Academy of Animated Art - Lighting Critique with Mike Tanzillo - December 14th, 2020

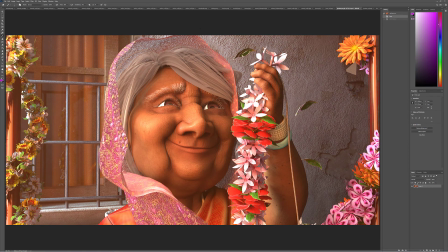i think i think her skin tone maybe can go a little warmer but definitely the light on the on the environment can go warmer it's like more uh warm sunlight um coming in there so i think that'll help out that a lot all right
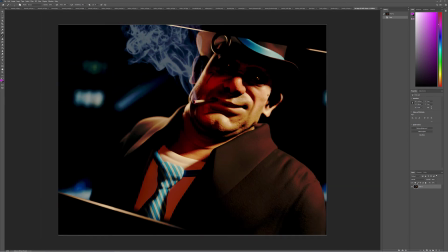cat very cool the eyes are definitely fun now um i think that there is a a lot of saturation going on i would pull back the saturation a little bit in here uh on his tie yeah
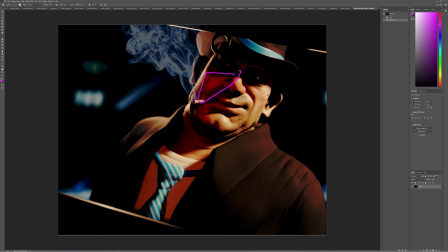this tie in here um i'm wondering if the ambient inclusion might be applied a little bit too heavily because that's something i definitely did early on when i was working with the ambient inclusion is i like added it 100 in there because it was great um i would maybe like what i found is that whatever the amy occlusion render is if you multiply it in or you add it
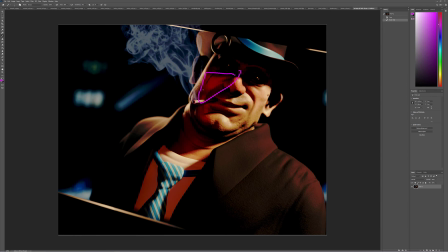in by about 20 that's usually a good place to start um let's see if we can get a little bit more contrast in the smoke i think the the overall level of it is pretty good but let's see if we can just push up a some of the bright because you want a
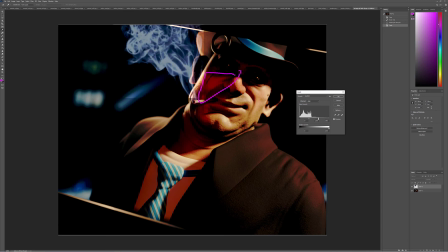little bit of shaping in here too so maybe just a little bit of the brights in that in some areas like start with that and then create
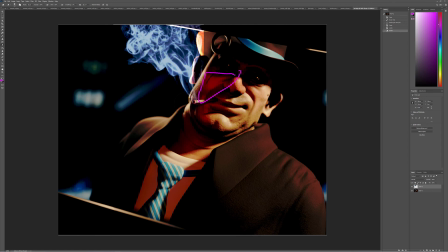some yeah because you kind of don't want it to be all that bright but like basically you just want to create like more variation in there and so it's not like one consistent tone you want it to feel like it's passing through like the
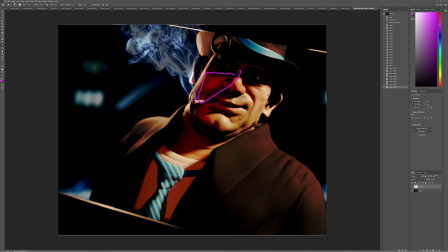smoke is passing through light as well um you can do it better than that that was some that was just a janky janky quick mock-up um but i think the light shape is really good it just it feels it just feels a little crunchy to me um in that like there's a
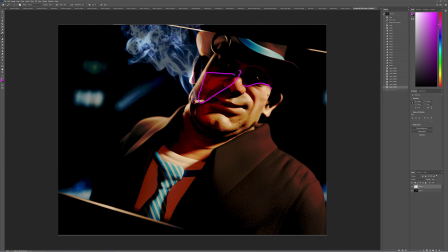there's just like a like a jagged edge here um that feels a little bit low res and it feels like a little bit cranked up contrast so um and with that contrast comes that added that added uh saturation in some of those areas but yeah i would um and you mentioned changing a shirt tone
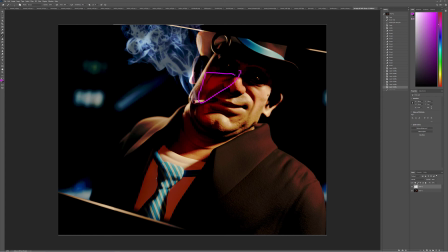to uh to get rid of some of this i think that would be fun i think you should maybe try making it like a black t-shirt under there and just seeing where that goes um yeah this is coming together really well you got your new setup you're rocking and rolling you are good to go
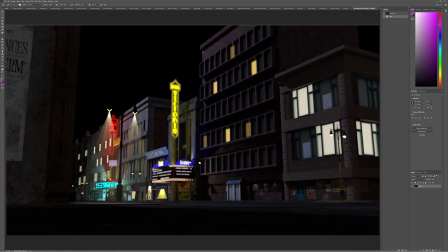so looking forward to the next iteration there uh sooner um really cool stuff i love love love some of your reference images so let's take a look at those um
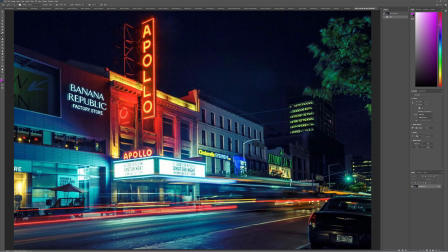i love like this this kind of overall glow that we're seeing out of out of these lights it's just like you the the atmosphere feels very um like you can feel the moisture in the air a little bit there and i think that's really
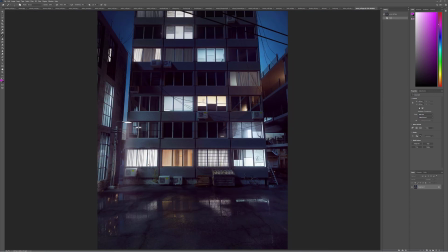really cool um love this one like such a great indication of of window um window light like there's the variation we're seeing the density of the curtains we're seeing some reflection inside. We see the other windows. We see, you know, these little vents on the ceiling, lights there.
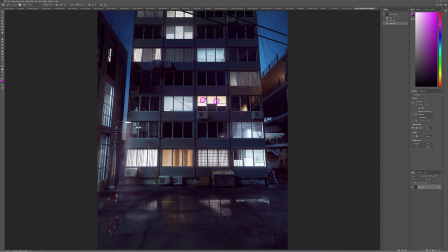You get an indication of life inside those windows a little bit, and that's really, really great.
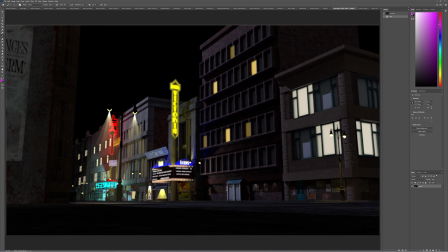For yours, I think we can add that variation. For me, I sometimes just throw like simple geometry in there to make it feel like there's a couch or like a bookcase or something. You don't necessarily need curtains,
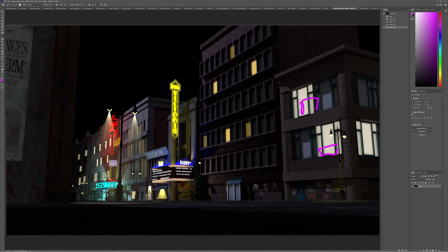but I would put some objects in there to break up and create some shadow to make it feel like there's something back there.
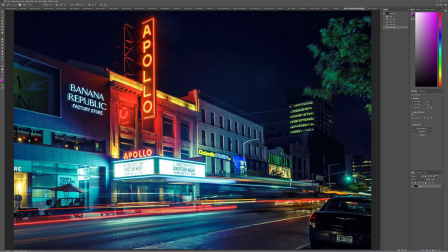Additionally, you want to vary up the color the way that this one is varied with all these different colors within the same building.
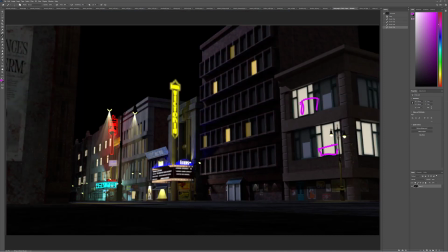I think you can do that too by varying up the colors.
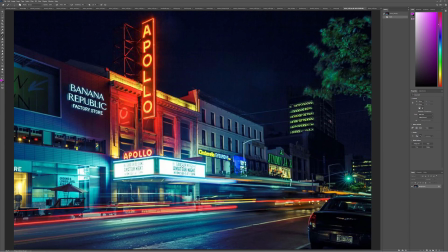This Apollo street sign is nice, but let's take a look at that versus this. like this is is now white and then all
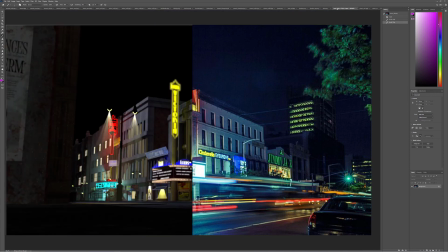of the light coming out of it is that kind of that kind of um cyan color so i think you can go brighter with this and make it like white
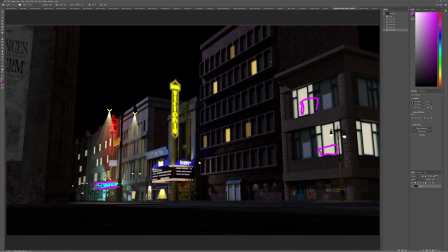and glowy and then you can add some diffusion overall to the scene uh it'd be great to get a sky in there as well that that's taking up a big chunk of the image so let's try and do that um yeah
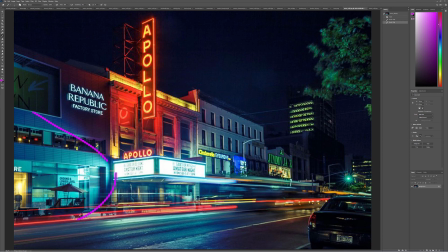the way that like even just like a simple sky like this would be good and then yeah you can see inside these windows so you can see exit signs light sources things like that um that stuff would be would be very cool in there and then
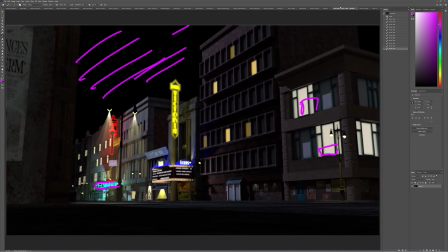uh also getting some reflections in these
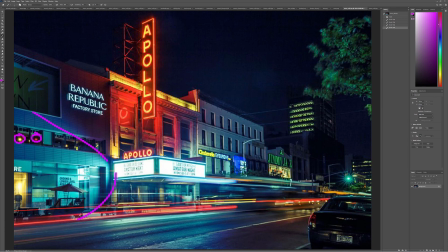dark windows the way that we're seeing you know uh the Apollo being reflected in there and some reflections in these would be really nice um same thing down here but
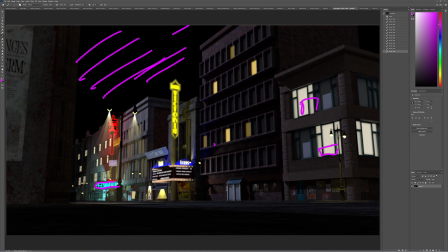yeah I think that would be a really good first step and then um oh we can we can leave it at that we can add some more uh diffusion overall to the scene uh in future iterations and i would darken this wall a little bit too but yeah i think that would be a really nice uh nice step towards the next next iteration and
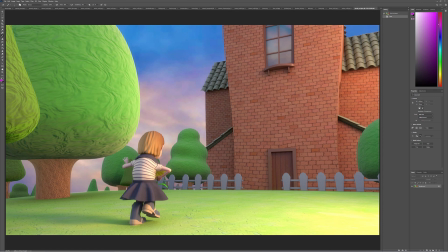last but not least we have ubeid um love the pad i
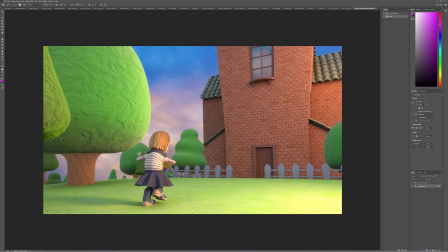love the shape of like the kind of the painted look of these trees i think that's really cool um i want to see more shadow underneath them because right now they it feel like it doesn't feel like they're casting kind of a full shadow up underneath here um nice variation coming across the
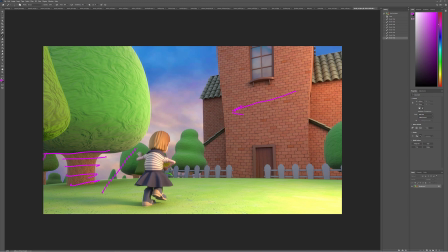front of this building like really subtle but really nice and then i think that you can this brightness of the ground is a little much it's a little bit extreme but i do like that it's coming across so i would just take that down a little bit and then for the girl i
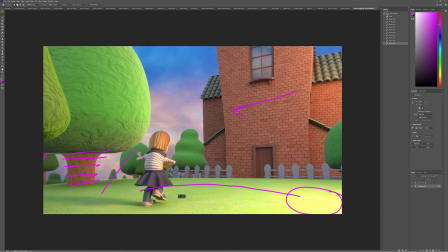i wonder if we can get a little more darkness in her her core value too not much just like a little bit more in there just to kind of help ground her um because right now she's a little bit uh her her levels are a little bit lifted
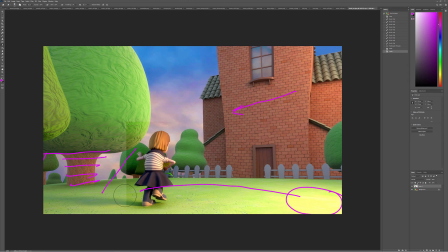and i think we can ground her into the space a little bit more kind of like that yeah this is looking great i think this looks really nice i also just realized this is this is this is us but uh if you could just
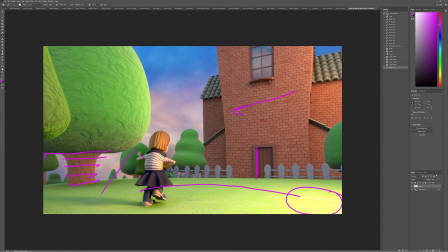like nudge that door frame over a little bit there you could just see like a little bit of the brick creeping through there uh and that's not great and then for the door i would make that solid it's it's got this it's kind of a weird vertical paneling there i think you can just make that a solid door um and then additionally
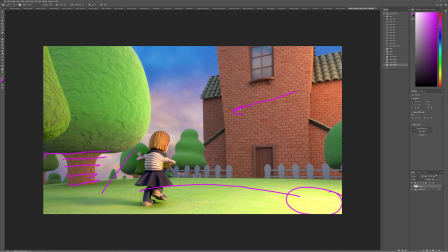and yeah alright so that is all for today I think this is yeah coming together well so just like a little bit more darkness and maybe some more aerial perspective back there alright that's it for today once again stay tuned for Wednesday and happy lighting everyone can't wait to see what we got tomorrow